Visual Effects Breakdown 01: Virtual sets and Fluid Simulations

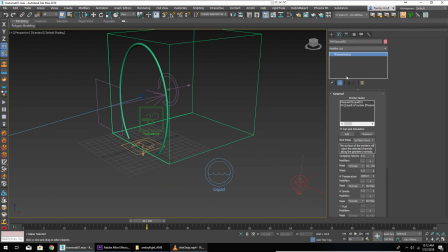So I have a Phoenix Fire Source here, and I've set the Phoenix FD liquid as its source and six outgoing velocity and some noise on here just to make it interesting and now this is using the mesh that you see here
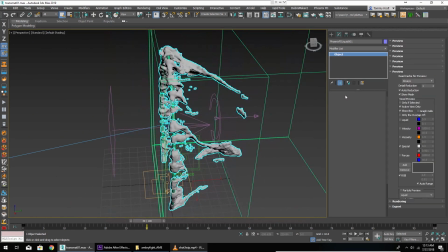this has been generated and simulated in the first Phoenix FD simulator
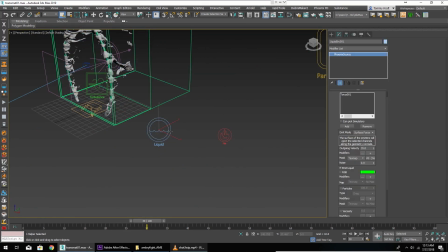and now that simulator itself is being used as a source
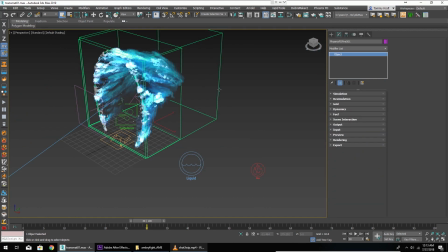for the fire sim and then it's simply a matter of tweaking our settings and our fire sim
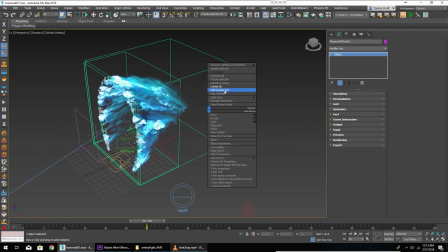simulating until we get the look that we want.
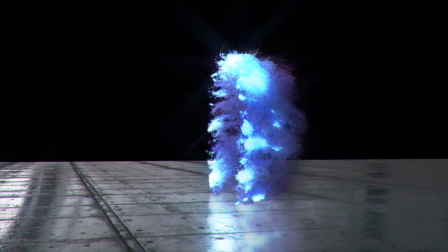So this is the first test of the Transmat effect here using a very basic render and an early version of the sim.
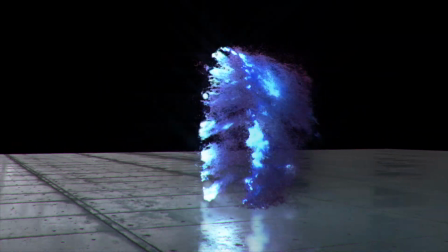I just wanted to get a feel for how it looked and I was actually pretty happy with that overall. So then it was time to drop it into our Ambry scene like you saw earlier.
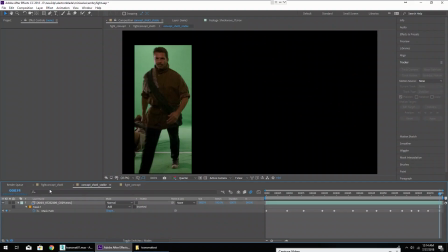Now that we have that we're back over here in After Effects and it's time to put everything together as it were.
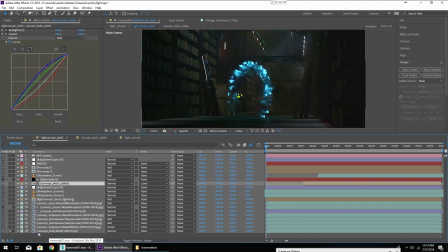Stacking the layers starting from the beginning. So this is our base render of the Ambry environment out of 3ds Max.
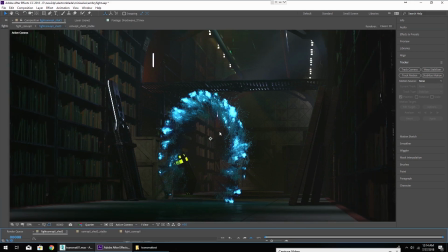There's no additional post-processing nothing like that going on here just the straight render out of Max.
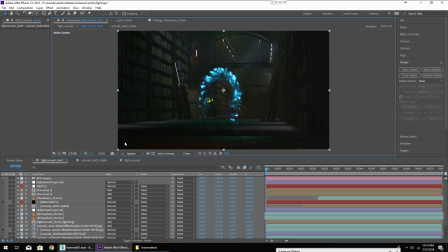Now the goal of compositing is to take your straight render and post-process it to make it look more realistic and interesting so I'm taking the reflection pass
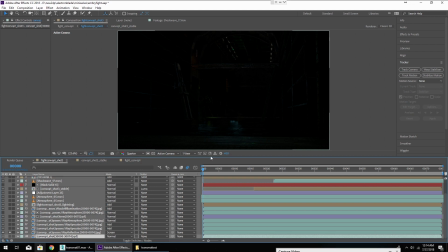which is when you're rendering you can save out passes
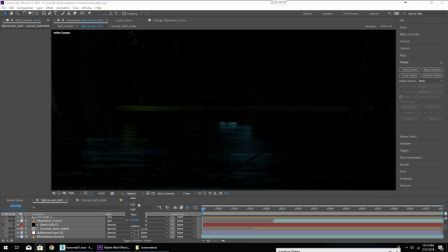of your image and this is literally just the reflective surfaces in the image and what
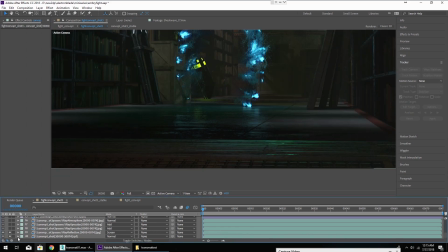I'm using it for here is just to double the reflections on my render.
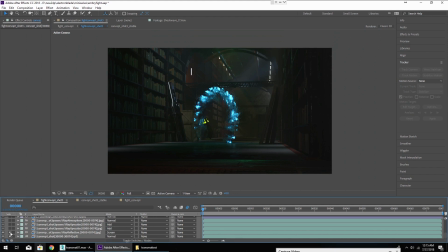So this is with and this is without. With and without.
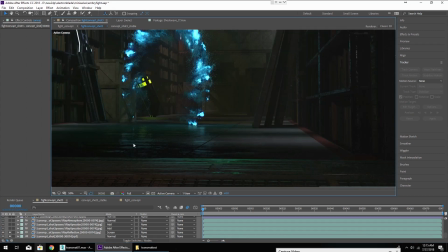It just helps bring out some more of the details and especially these reflections here.
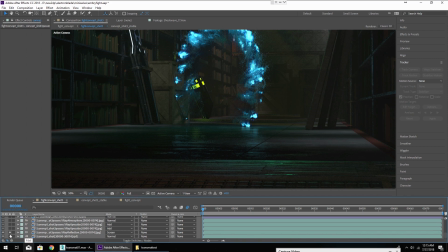Next is the specular map which is similar to a reflection map but a little bit different.
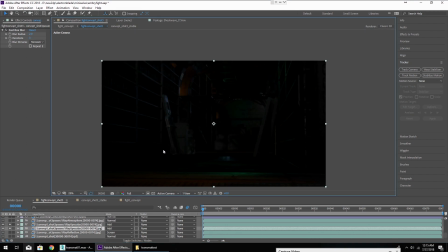Reflection maps will show you everything that is reflective in a scene. A specular map will show you just what has light hitting it at any given time.
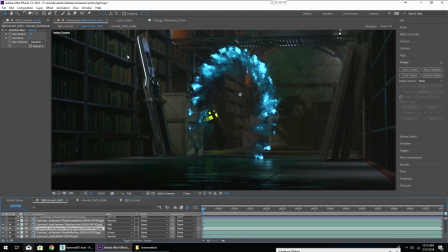So I'm using the specular here to kind of just add a little bit of bloom to our highlights.
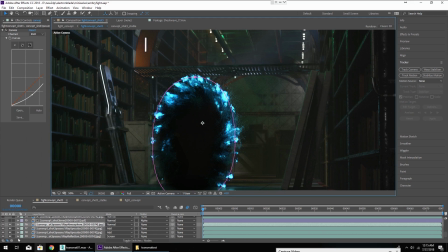And then finally I'm bringing the V-Ray atmosphere pass in which is where our portal starts to come
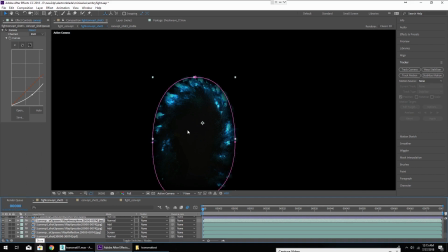in because that's rendered with our fluid and volume simulation.
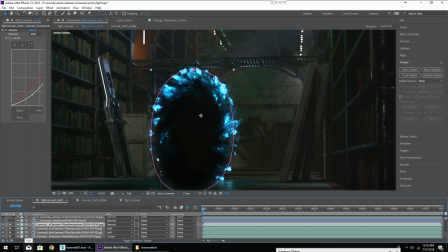I'm using that to kind of darken out the background for the portal effect. And then we have some trees that I rendered out of Max with the same camera movement because our character is supposed to be coming from a place called the Tangent Forest.
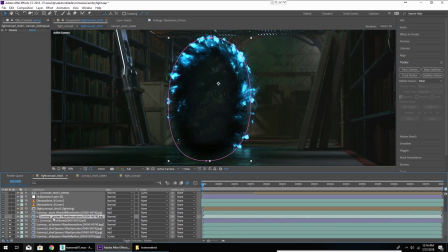And moving up from that in our list of layers, we also have a self illumination pass.
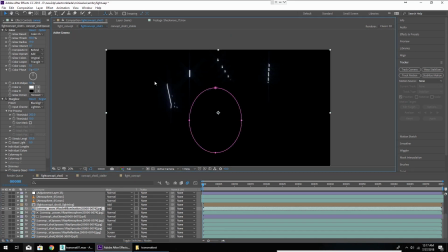Now this is fairly straightforward. It's everything in the scene that emits light rendered on its own pass.
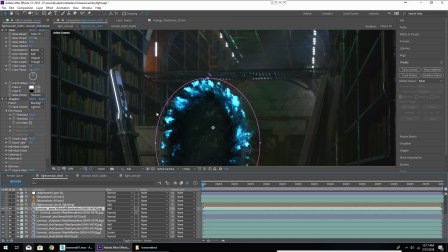This is very useful. I'm using it here to add some extra glows and some extra streaks of light
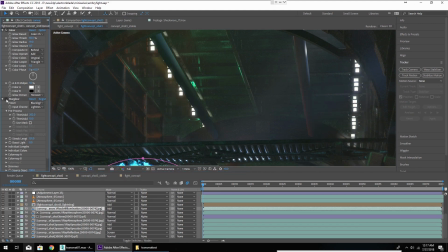on our lens which I'm using the star glow filter from trap code for.
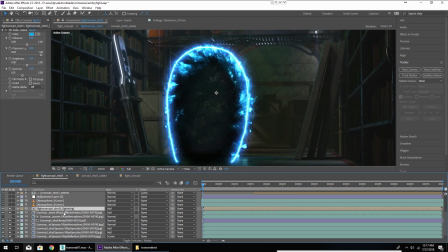And then next we have this lightning pre-composition so we're gonna come down in here and see what we have.
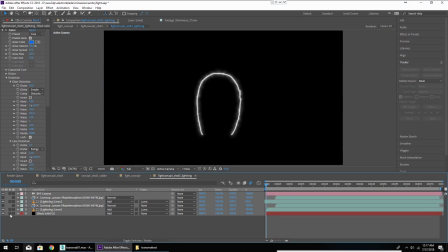And we're using a couple of effects. We're starting with the basic Saber effect from Video Copilot, it's a classic. And then we have this lightning effect that I made.
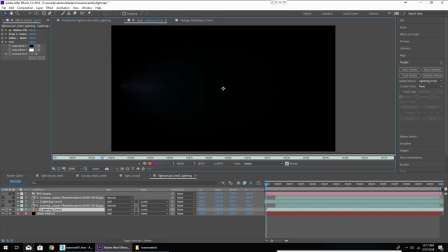This is a pre-rendered element and this is using After Effects lightning with Video Copilot's optical flares dancing along it to just add some interest.
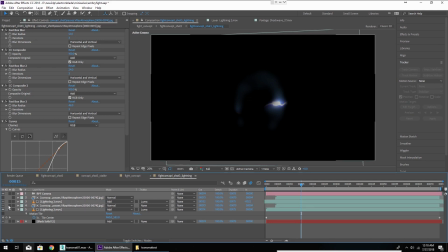Now moving on from there I'm using the V-Ray Atmosphere Pass with various blurs and composites and color correction
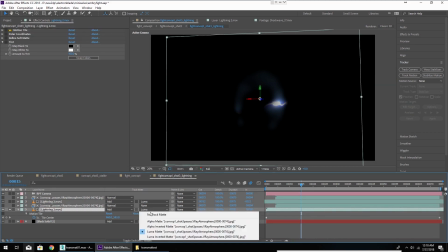for my lightening to help blur it out and I'm also creating a sort of twirl effect with it or swirl.
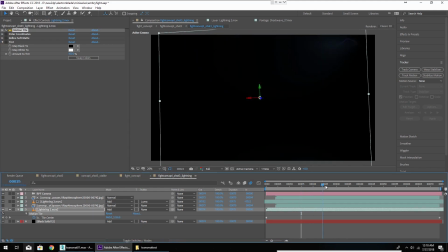This is by using the motion tile effect which makes it go whichever direction you want it top to bottom in this case, polar coordinates to turn it into a circle. Refine soft matte to feather out the edges a bit more.
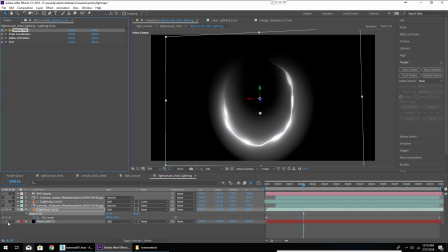And then finally a tint to make it black and white so that everything can be black and white and colored later.